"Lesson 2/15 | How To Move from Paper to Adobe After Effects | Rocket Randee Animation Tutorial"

In the last video, I said that this video would be all about texturing. Well, it's actually not. This video is all about design and coming up with Rocket Randy.
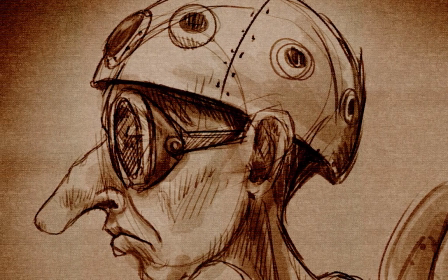In this video, I want to show you some of the things I went through while conceptualizing the Rocket Randy character.
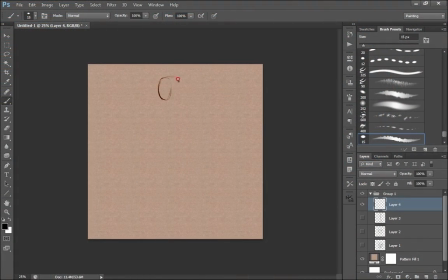When starting, I realized I didn't want him to have a standard eight head size. I didn't want him to be heroic or look really anatomically correct. I still wanted him to have a cartoony quality. So I didn't start with any fields or any guides or anything like that. I just kind of started drawing.
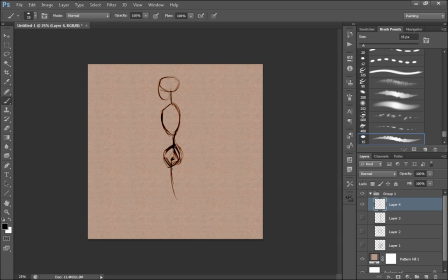I wanted him to feel a little bit loose. It didn't have to be really exact. So just using some of my basic understanding of anatomy, I started throwing this armature together that I would then use to actually hang the rest of the character on.
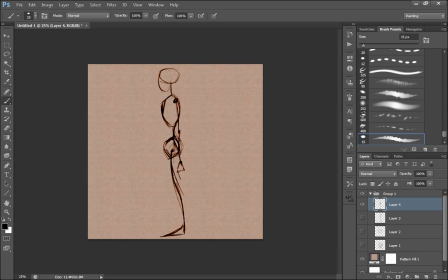The reason I'm starting with a profile drawing is because the predominant positions I usually use with the character,
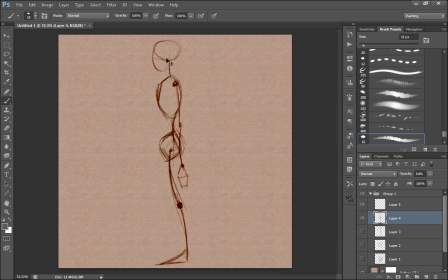puppet, and after effects, at least for a lot of the projects I've done, is a side, front, and a front three quarters.
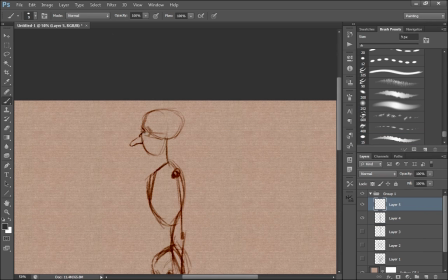For this character, I didn't really do any thumb nailing or create any interesting drawings. He was really directed to become a puppet.
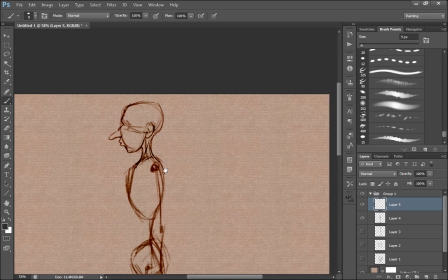So with that in mind, I start with the profile because it's really important that the profile, puppet and the front three quarters really look good and read well.
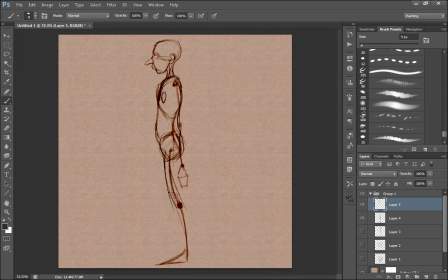So having a compelling figure is really necessary. Here I'm just fleshing out some of his forms, playing with his body a bit, playing with the idea that he might have some boots on, and a bit of a jumpsuit. This is sort of a Star Trek looking outfit at the moment, but it will evolve as things go on.
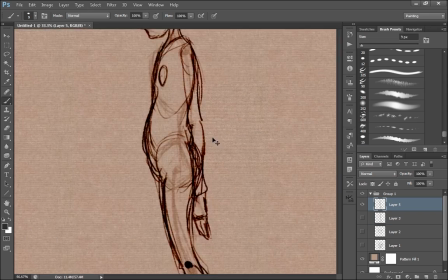I usually don't go too crazy in refining the details at this stage unless I have a client who specifically needs to approve all of this.
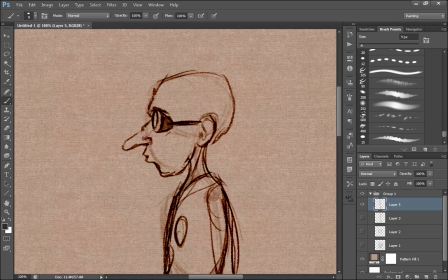So now I'm just adding some of his basic costume. You might have seen me earlier increase the size of his head. I found his head was a bit too small and looking a little bit too realistic anatomically.
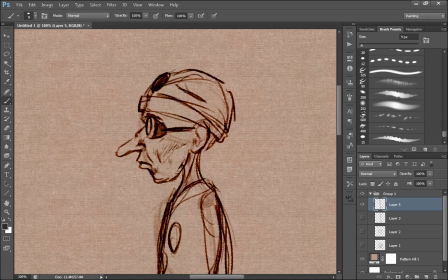So I decided to increase it to make him a bit more cartoony. Now at this stage I'm really not happy with the character's design.
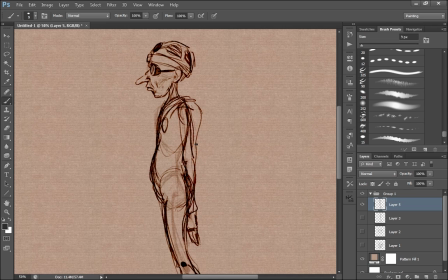In fact I'm kind of freaking out thinking that I might have the wrong idea in general. So I added the rocket pack anyway just to see if it helped at all.
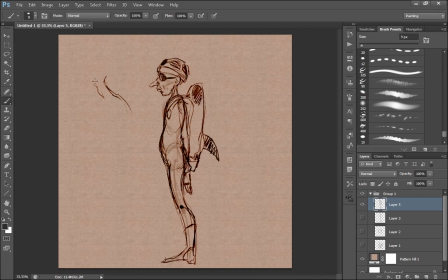And I think what I came down to was the fact that his back is too straight and he's not droopy enough. I didn't want him to seem really confident like he'd invented this thing and he was really confident this thing would work. I wanted him to feel sort of like this lazy guy who came across this technology and
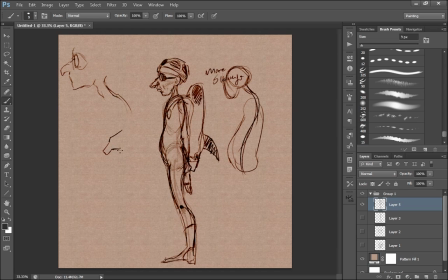put on the most rudimentary basic protection thinking this was going to work. He's not a superhero. He's not a really smart person in any way. He's just sort of a dweeb who found a rocket pack and is going to try flying it around.
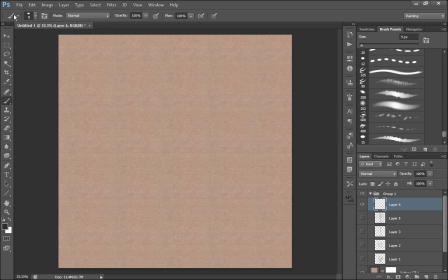I think that's a general idea here. And with his back so straight, I just wasn't feeling it. So with some idea of the character that I wanted, I decided I would do a profile close-up study of his head and try to find a little bit more of the character that way.
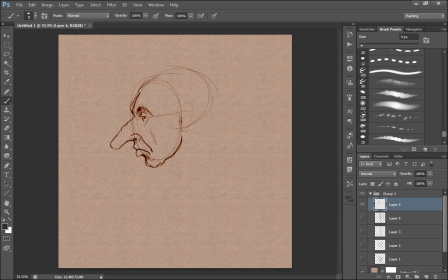And here I'm just starting with the two circles. one of my common mistakes is actually not making the back of the skull far enough behind the ear I tend to make it a little bit too shallow so I've been using that trick to try to keep things scaled properly but it doesn't always
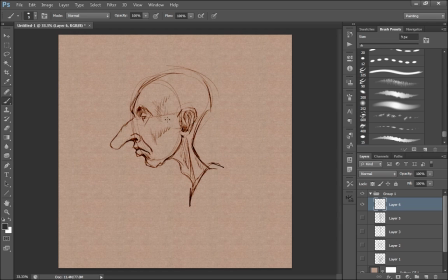work here I'm actually just sculpting the character out as I go jumping all over the place kind of playing with what I'm interested in and what I feel needs to be developed I feel like at this point I've defined the eyes enough and I can start putting on some of the goggles and
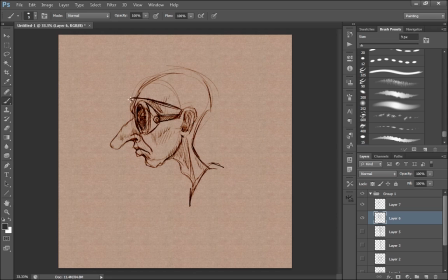as you can see as a bit of a smug look on his face. This kind of plays into that character that's not really a likable hero in any way or not even a hero at all. And I just continued to flesh him out as I went. Now I am drawing on a canvas pattern that is really just an adjustment layer.
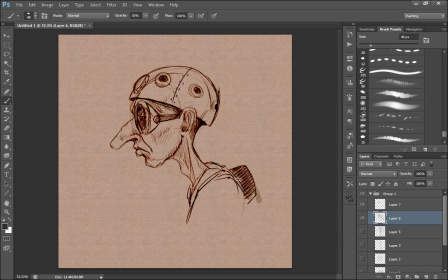So I created, so I went online and downloaded a whole bunch of free patterns and found a couple I liked.
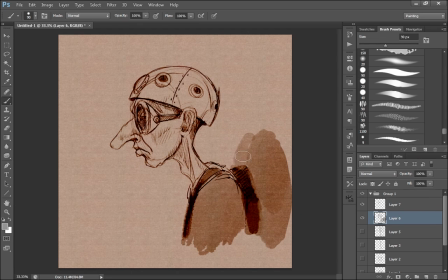So I created the pattern canvas as an adjustment layer and then just added a new folder that had a color burn transfer mode set to it and inside of it is just a whole bunch of normal layers that I'm painting with different shades of gray or white on to actually draw this character.